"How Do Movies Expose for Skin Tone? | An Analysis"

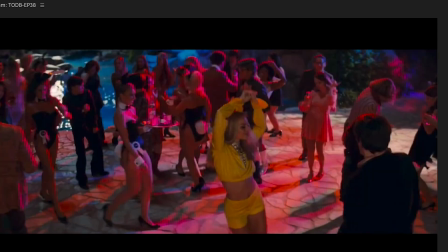11:04 Everyone else is pretty much wearing black that's why you're down in the
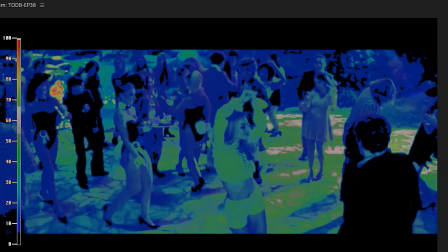11:09 zero to five iri value because that's just the color you're wearing it's not a bright clothing item all right next is day interior we're definitely
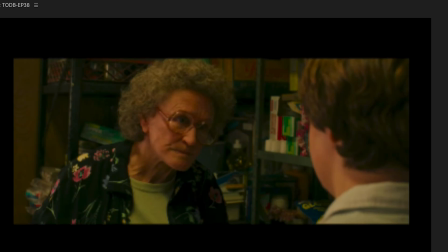11:20 going to get brighter here uh although this is kind of a more dimly lit closet
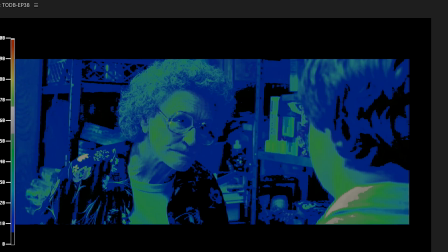11:25 so let's see where we're hitting yeah we're just a tiny bit brighter than what we were just at because we're kind of in a dimly lit We're about 40 to 50 again,
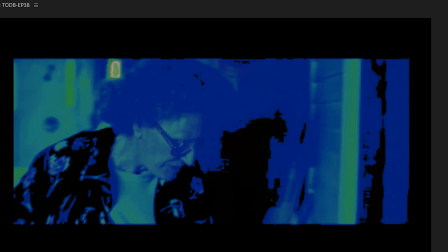11:35 but let's see what happens. She actually moves into the room here, and that's the final scene that
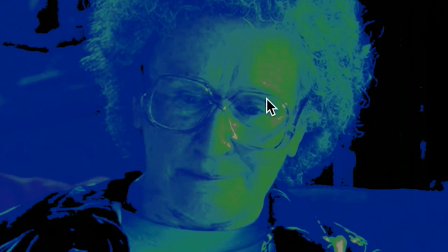11:41 We're just barely breaking 55 to 65 on the brightest part of her skin here to see where it's turning gray.
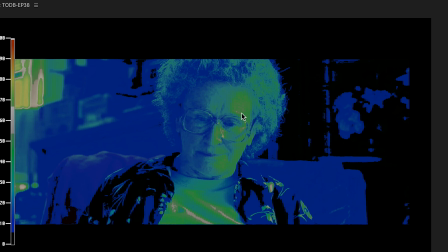11:47 That means we're just in this range That's the range you want to hit for like a normal interview bright day setup,
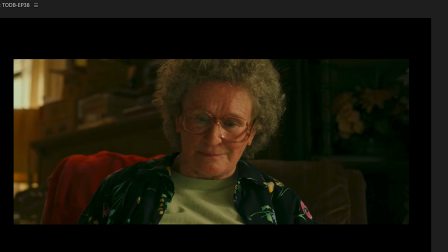11:54 and I think that frame looks good It's just a little bit dark But it makes sense for the scene because they're in kind of a more crummy part of town a less well-lit area supposed to feel very homegrown and very just homey and I think they nailed it here with the exposure.
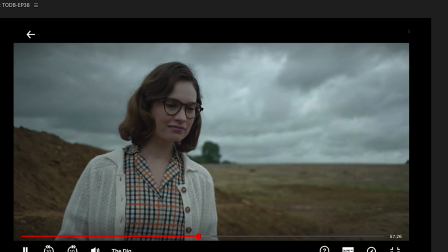12:09 Next is day exterior cloudy. All right so here's where we're definitely going to get brighter but it's still cloudy.
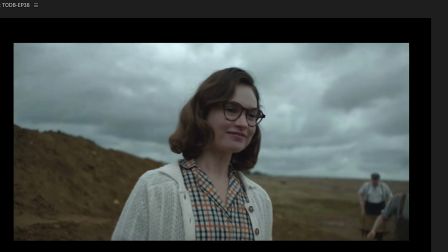12:17 We don't have any super bright sun shining on our characters but you see the sky actually is pretty hot here.
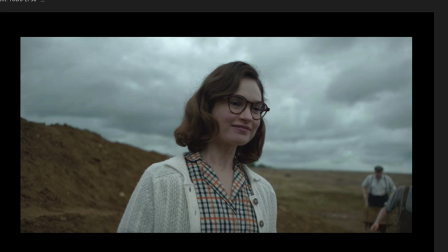12:25 These clouds are not at all overexposed so maybe that's what they were battling with was that this being
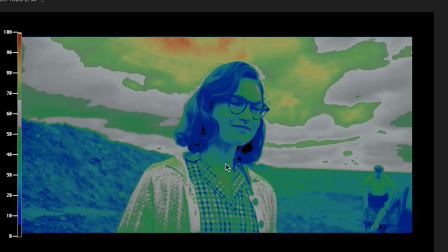12:34 not overexposed means that our skin tone is just underexposed about the same as it was on the previous day interior.
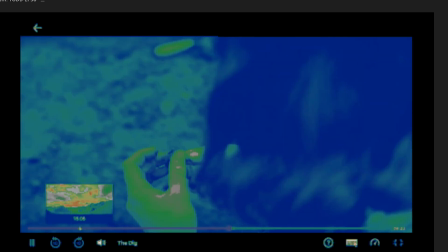12:43 I think all this is about the same. The skin tone, actually the fingers here are breaking it a little bit.
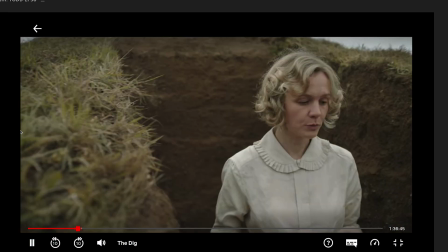12:48 They're looking a little brighter. Here's her face. She looks a little brighter too. Yep. On her nose exposed perfectly.
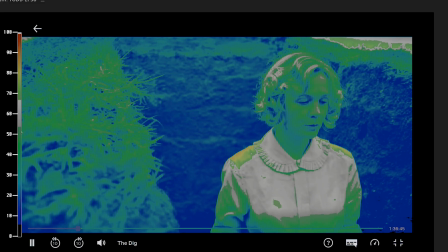12:54 On here exposed perfectly. So we're right there.
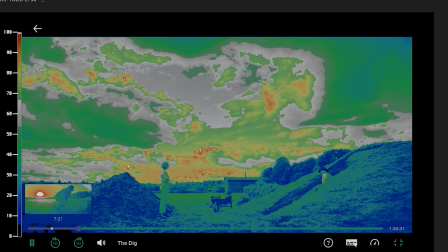12:57 Here are the clouds they're just barely clipping here these white points but it makes sense some people would go but you're clipping but it makes it's a
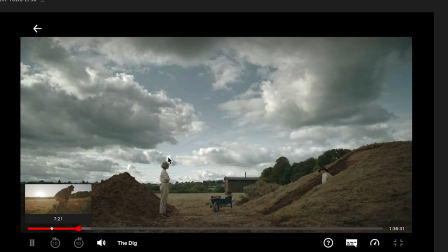13:06 bright part of the sky it's pure white on these bright outlines of these skies it's going to be pure white it's going to clip that's just normal now if the whole sky were white like these tiny little bits if the whole sky were that way you'd have a problem because you wouldn't have any detail to bring back it would just be gone You overexposed your shot.
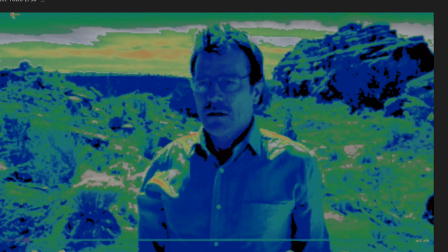13:27 You know, there's no coming back from that day exterior sunny Here's where we're gonna get the brightest,
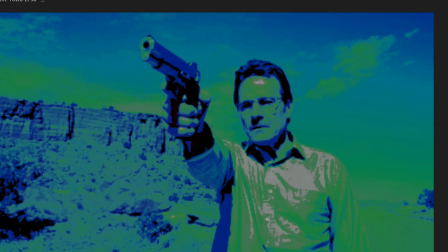13:31 but honestly, we're not that bright We don't even see the edge from the Sun.
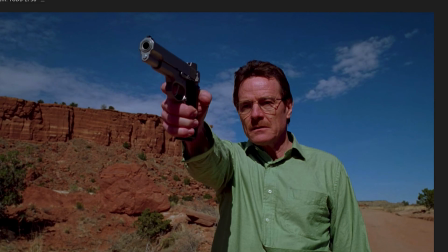13:37 I think he's looking into the Sun. Yeah, you can see his glasses So the Sun is looking straight at his face and we're about the same. This is actually surprising to me I thought that on a day
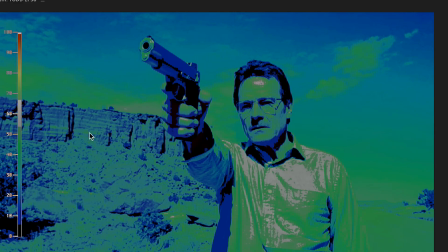13:49 exterior we would have more of the 55 to 65 range in his skin tone
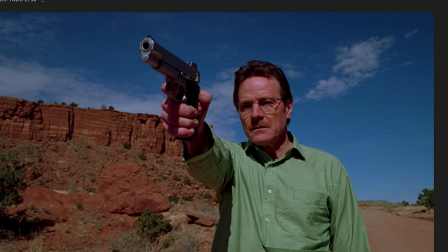13:54 does he have darker skin a little bit but not really i would think personally that i would expose his face hotter than it is here but that's the choice they use that is a more cinematic move i think it is fine for the story sometimes you get more detail if your face
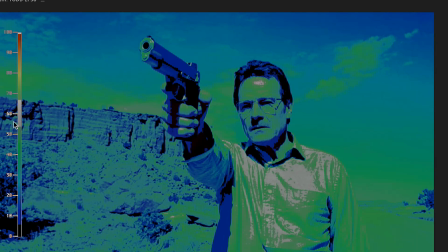14:12 is not overexposed or not even at 55 to 65 here you get little more detail if you want to blow out the face kind of make it look smoother more pleasing then that's when you would go a little higher in exposure because that kind of blooms the face makes it look a little more pleasing on this example you know it's walter from breaking bad he's going a little crazy i think they made the choice there to bring down that skin tone not blow him out not make him look pleasing see more contrast in his face the lines the crow's feet whatever it is in his face to make you really feel his age and that he's kind of going crazy anyway that's it i hope false color made sense to everybody comment down below if you have any questions stay obsessed